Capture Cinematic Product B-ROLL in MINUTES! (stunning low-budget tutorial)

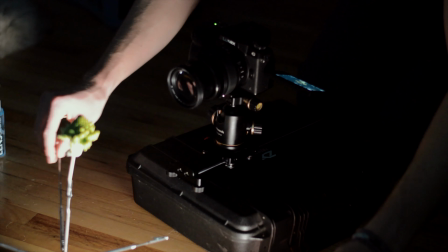Or we have the option where the camera's in a fixed location and I'm gonna rotate it as I'm moving the light around, so something like this.
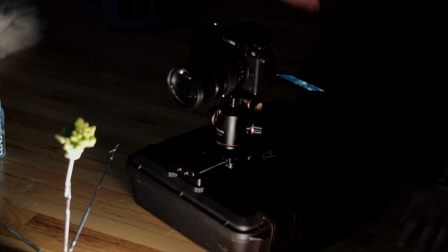As you can see, the product's kind of shaking around, but this is just a really basic example of the idea and the concept,
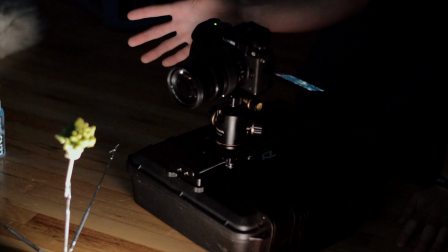and you can always execute it more professionally in an actual situation.
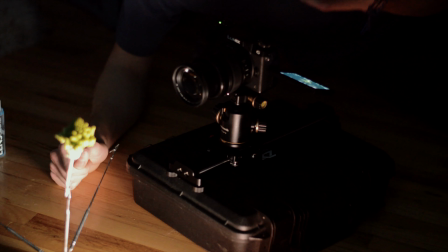And obviously, if you're doing these B-roll shots with more than just yourself, you can do all of these combinations combined with more help, but by myself, it's kind of limited into the types of shots I can actually do, but as you can see, you can still create really cool shots in your bedroom by yourself.
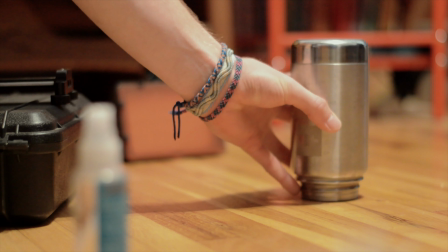Okay, so now let's try another product. This time I'm gonna be trying this jar from a store.
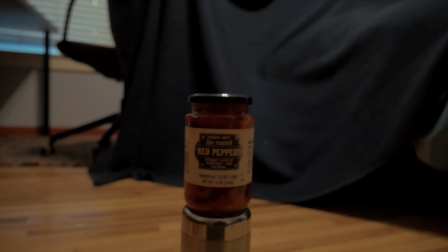It is actually the kind of product you might see commonly used in a shot like this.
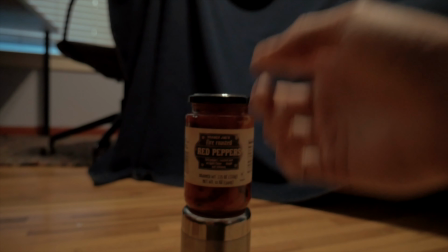For this example, we just have these fire roasted peppers in this jar here, and I'm just gonna put it on top of this water bottle.
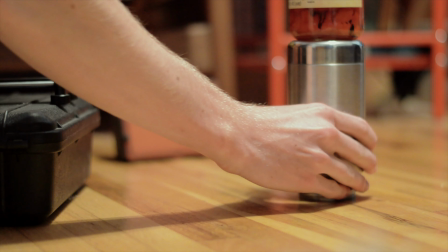I find that a water bottle has a really nice size, especially these metal ones where you can rotate it and it creates a nice platform to just place products on.
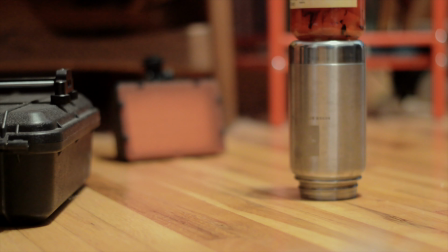So if you have a hydro flask or something like that, I think this works really well. You can also use mugs, other objects like that you find around your house.
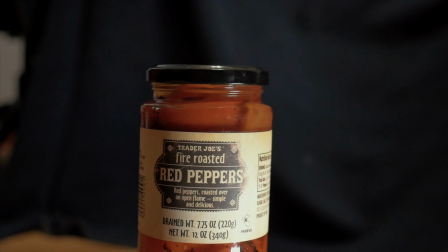Super simple. Okay, so now I'm gonna turn the light on, zoom in my camera here a little bit, and then I'm gonna put this water spray on this product because I feel like the water might emphasize this product a little bit,
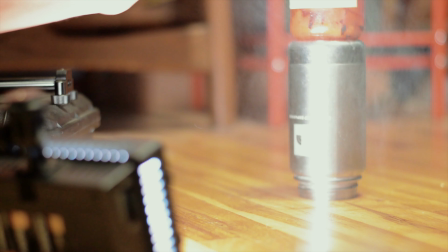just to give it a little bit of that fling, just make it look a little bit colder. I don't know, something cool like that.
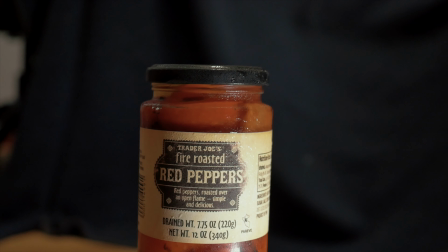And it also makes the light pick up on it a little bit better and helps to reduce the reflections from the light.
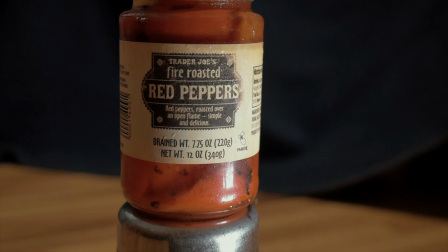Okay, so with framing the shot, I can already see that my camera sees too much of the bottom here.
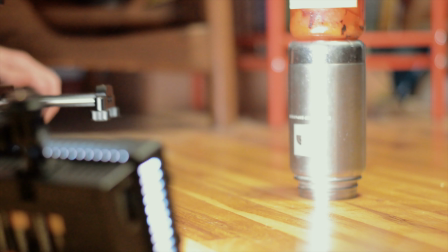My backdrop doesn't come far enough forward, so I'm gonna remove it from this platform I have it on, move it closer to the ground, and move the camera more up towards the subject.
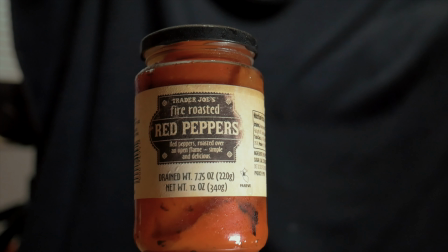So you have to make sure that you can't see the ceiling, but if you're looking up towards the subject a little bit,
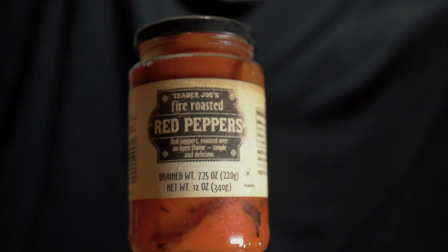it gives a really nice perspective to bring in that subject, really emphasize this product.
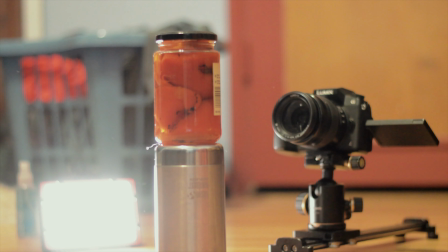So we're gonna make sure it's centered here and we'll get to shooting. Okay, so let's turn off the house lights here so we have that actual dark background that we're going for.
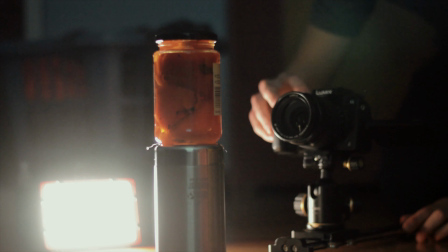And now let's take a look at the shot inside the camera right here. Let's pull the focus and just kind of move in and out.
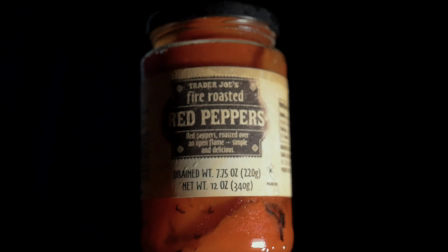And as you can see already, instantly, that just looks so good. It's just crazy. Like instantly inside your room, you can make a shot like this look insanely good.
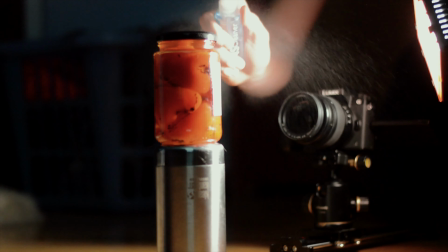And so let's add a little bit more of that spray here, just so you can see what it does.
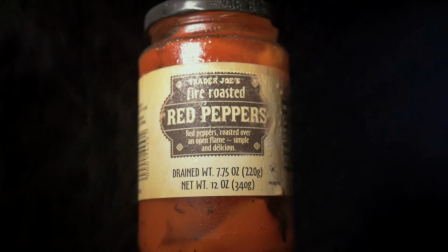It just gives those little droplets, makes it look like a colder product, makes it look like it's actually on the shelf.
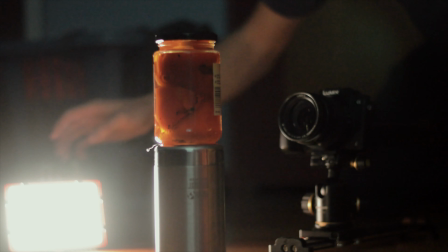So with lighting a shot like this, especially if you have glass in it, it gets a lot harder just because glass picks up those reflections.
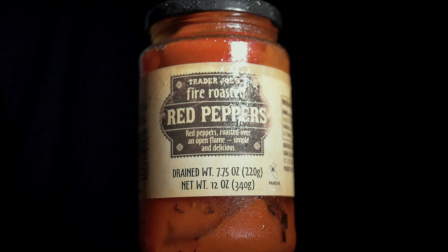As you can see here, there's a really hard spot with the light, and that's really not what you want. So when it comes to this, the LED light panel isn't great.
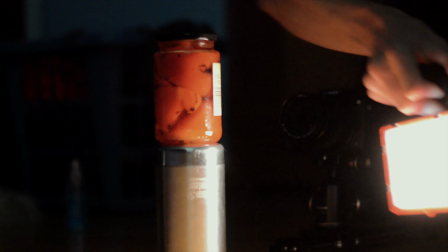You have to diffuse the light a little bit better, but because there's a label on this one, I get a bit of a pass.
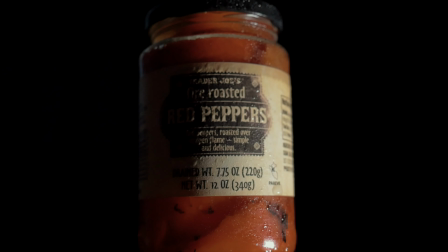But if there is a full glass bottle like this, you're really gonna have to reflect the light or move the light somewhere else,
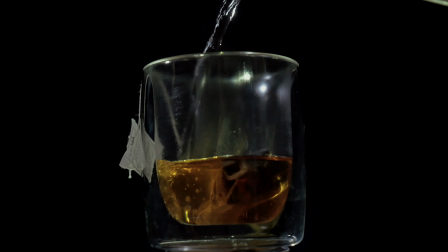move it further away, as well as diffuse it with some paper or some parchment or something like that,
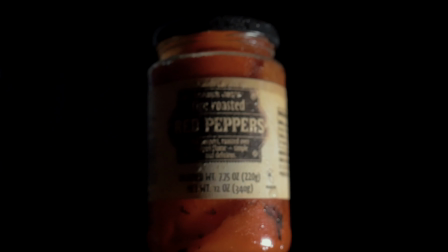just to get the light a lot softer so you don't get those hard spots. But in this situation, I think it's working pretty well.
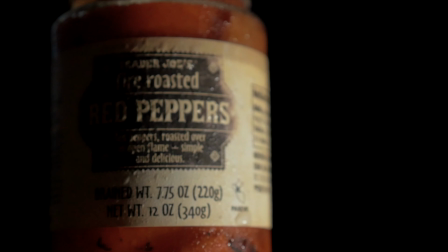I'm thinking here, because we have this dark and light divide right here, I might actually just zoom in the shot all the way and get that nice contrast between the shots.
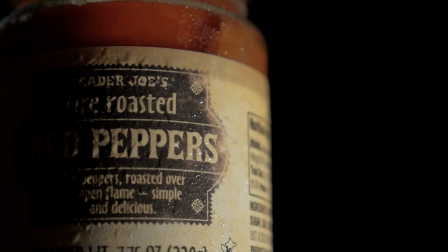So I'm just gonna move it up, change the focus a little bit so we're focused on the product here, move the light back a little bit more even,
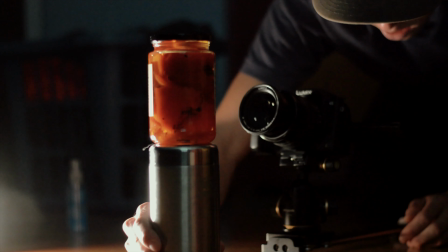and then I think I'm just gonna might do like a rotate shot right here where we reveal the title of this product.
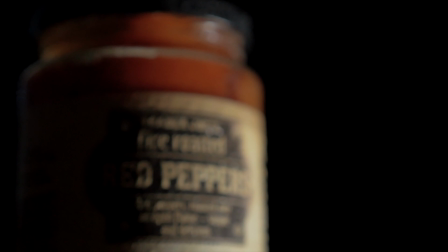So as you can see, if we just slide back like this and then slide in, you get a sweet looking shot like that.
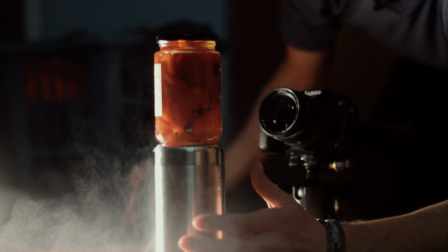I'm so happy with how that looks. Now, if we want to make one of those cool light rotation shots, all we have to do is bring the light to the top here.
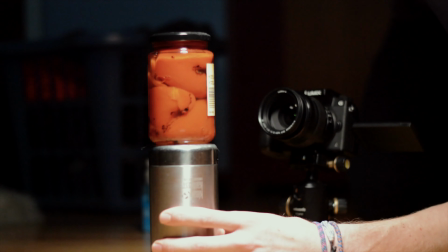What I like to do is start kind of behind it or above it and then twist and bring the light into frame like that. You kind of just have to mess around and see what works, but something like that looks pretty dang sweet.
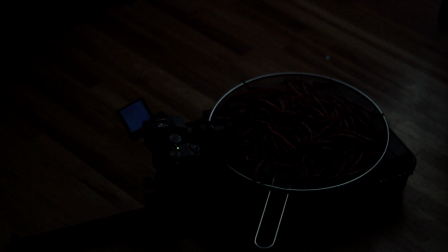All right, so again, let's turn off the house lights, get that off here. We're gonna turn on our little LED light on the side.
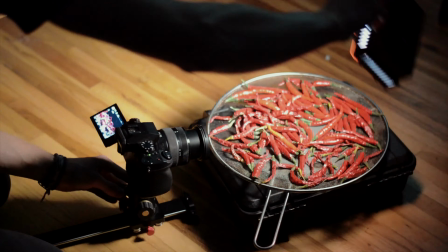As you can see with my camera shot here, instantly you just bring the light over and boom, it's just an amazing shot. You don't wanna light up the background again because you can see the background there.
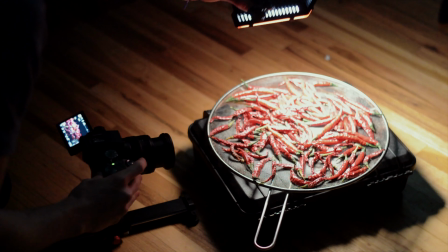We are quite close to it. So what we're gonna be doing here is basically the same idea I had in that coffee bean shot, which is as I slide in,
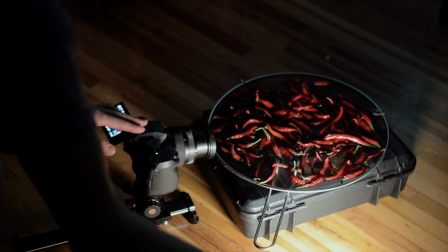I bring the light from one side over the top and then move it to the other side so you have that nice shadow fall off from side to side.
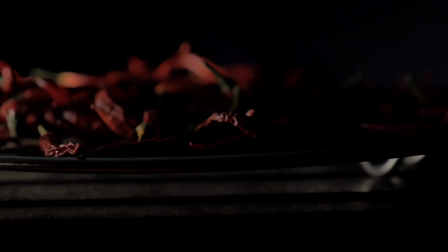But super easy to get. Let's just bring the slider in and then shoot this shot.